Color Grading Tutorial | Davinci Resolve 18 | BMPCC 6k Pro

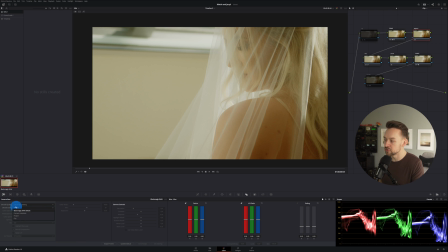And within the adjustment panel, I'm going to go down to the camera raw settings since we shot this in B-Raw. I'm going to go over to the clip and I'm gonna bring the color temperature down because obviously it is really yellow.
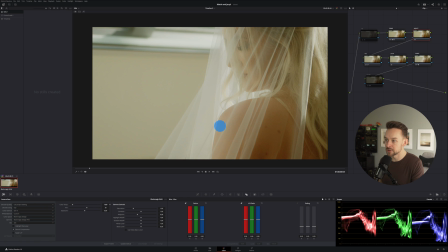So let's bring that probably right around. Let's see, probably right around there. And again, you always want to adjust the temperature in the camera raw panel because that's gonna give you the cleanest results. That's all reason why I shoot in raw. The information is already there in the file.
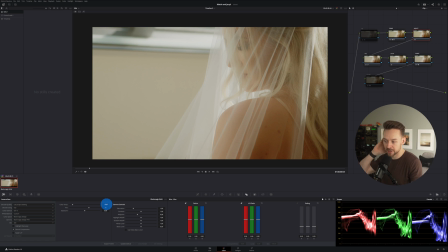So noise, you want to adjust it in the camera panel. So I'm going to bring this down just a little bit more. And you can see here, this is like, this is really cleaning this up. As far as like that yellow kind of haze originally we had in the image.
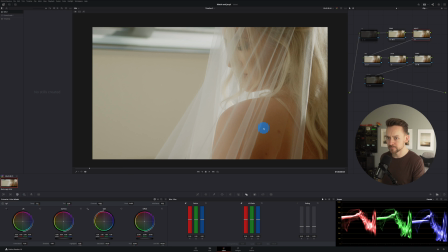So this is looking great. Now what I'm going to do is to give this just a little bit more pop. Another really good technique that you can see here is in the curve. So I'm going to go down here and select editable split lines. I'm going to click on, um, Oh, sorry. I deselected it.
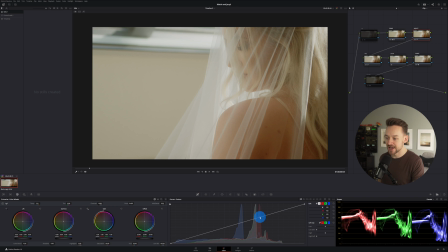Oops. I'm going to click on this top point right here. And then I'm just going to raise the highlights up a little bit. And then I'm going to click down at our bottom point right here. And I'm going to bring this down a little bit.
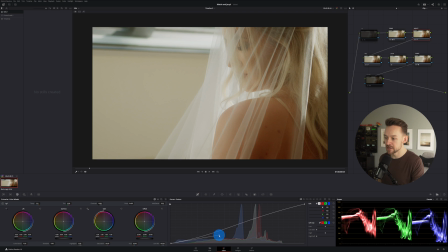Okay. And as you can see, what's nice about this technique is you get a very gradual lift. In the image, so there's no and you can see it kind of naturally just grabbed a little bit more Pop to the image.
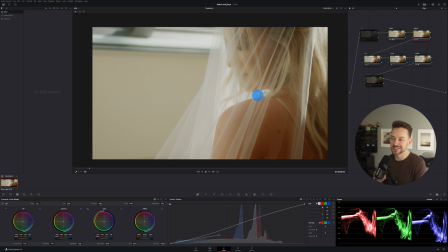This is a really good technique Potentially without using the wheels to get just a little bit further as far as that contrast in a very subtle Soft way, which is generally what you want for wedding work. You don't really want anything like to Too harsh so this is already in a really good spot Let's go over to the HSL and this
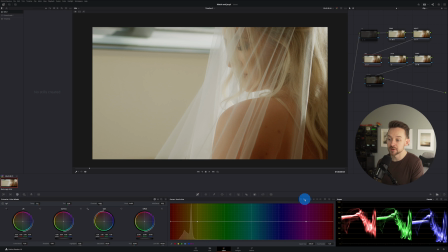is one thing that I really wanted to highlight with this clip specifically is in the indoor shots, a lot of times that gunk or that like color that you really can't get out is in the yellows. And so what we want to do is we want to go to our curves panel and we want to select our hue versus saturation.
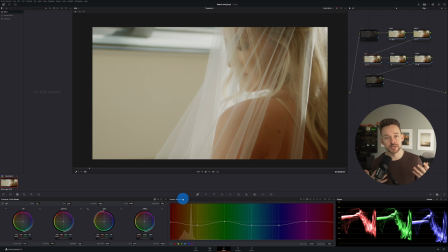So we're essentially affecting the saturation of the colors and I'm going to select my yellow and I'm going to bring the saturation down. And as you can see,
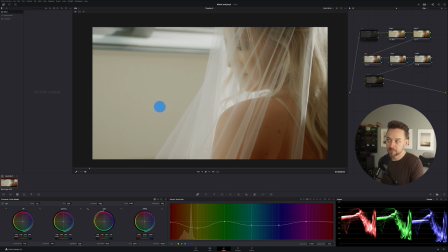it's bringing out definitely her skin, but it's also helping clean up the whites over here. So if I just do a before and after, you see how kind of the white naturally gets a lot more crisp.
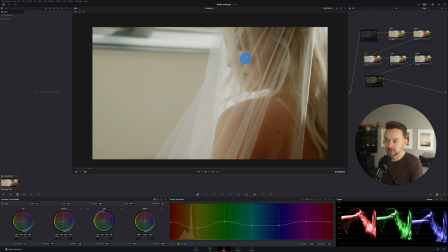Now what we can do to bring kind of the life back into her skin is just subtly boost, um, the reds back up, nothing too extreme.
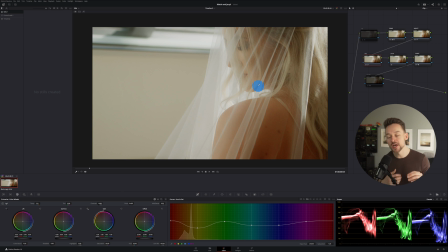Um, but this is a really good way of doing it. Now, of course you could get much cleaner results if you did power windows and that sort of thing. But with my workflow, this works really well.
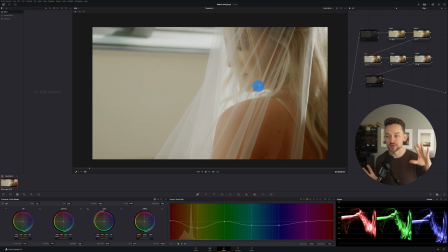Um, you know, I mean, this is, if it was like a, you know, more expensive, like commercial shoot or something like that, then yeah, we might be pulling power windows and keys and that sort of thing, but global adjustments in my opinion, or at least for my work, I think works really well in this case where you can get a really clean result quickly.
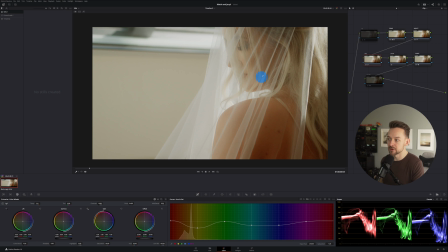Right? So I think this is a really good spot so far right here. And then we're going to move into our look node. And this is where it really helps to get those crisp whites. So I'm going to go to our gain and I'm going to push this down more towards the magenta
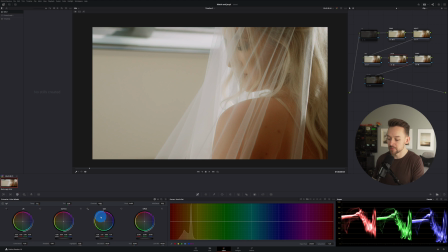to really help bring out her skin a little bit more. And then I'm just going to experiment here. So let's lift the gamma up towards the oranges. And let's see where we're at here.
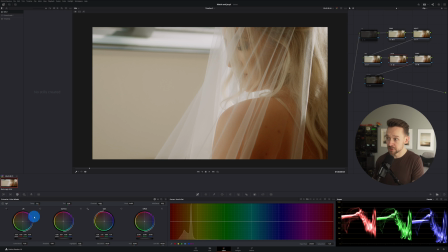I'm liking what I'm getting so far. and then let's go to the lift and let's bring this also down towards the the white so we just get this really clean look and I'm also gonna put up our RG values here and this is pretty much spot-on you can see in the scopes
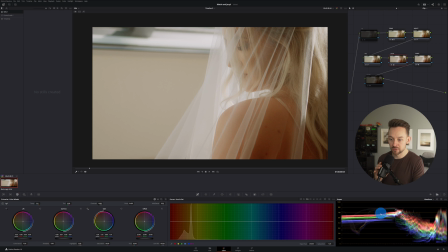everything is looking really good let's go into our waveform reds are a little bit higher mainly probably because they're her her skin here but other than that I'm really liking what we're getting here. And the look node you can see. So before we kind of had kind of lost the color here.
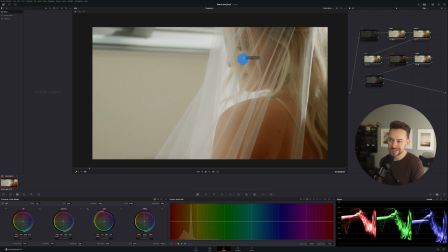There's a little bit of this kind of green tint here on the skin. And then you can see here with the look very subtle, but it did a really nice job of cleaning everything up. We have our sharpening here.
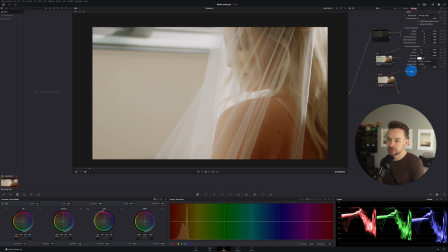And then let's apply our glow, which I think I like on this image hmm I I think I like it I don't know here
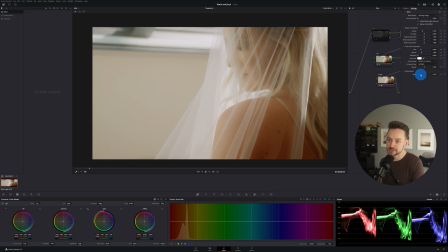that this would be a good example so the thing is I like it how it provides a little bit more pop but in this case let's do this so we apply the glow it kind of illuminates the image a little bit better gives it kind of this more dreamy feel but in this case what I'm going to do is I kind of lost a little bit of contrast in this,
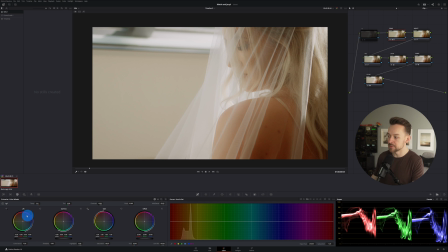right? So let's go back up to the primaries. And what I'm going to do is I'm going to go back down to our lift and our gamma. And I'm just going to apply a little bit more pop again to this image because we lost it a little bit with the glow. And I think that's in a really good spot. So here is our final image, y'all.
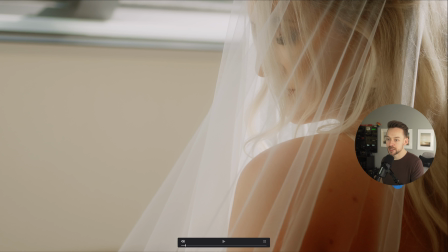So let's go ahead and put on the noise reduction. And let's go full screen. And we have before and after.
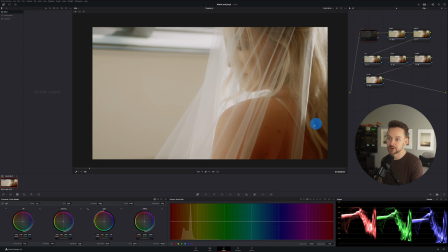And what we can do as well is I'm going to go ahead and turn off this here really quick.
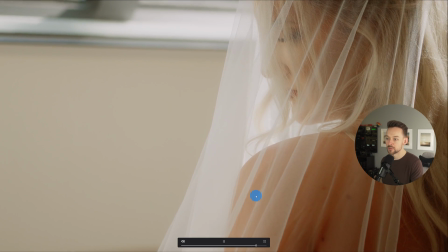And just to kind of see the shot in motion. Yeah.
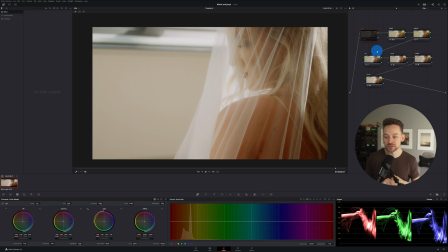So hopefully I enjoyed all this tutorial. I'm going to go ahead and put a video up to another video that I think you might like up on the screen. And until the next one, Murphy out. Thank you.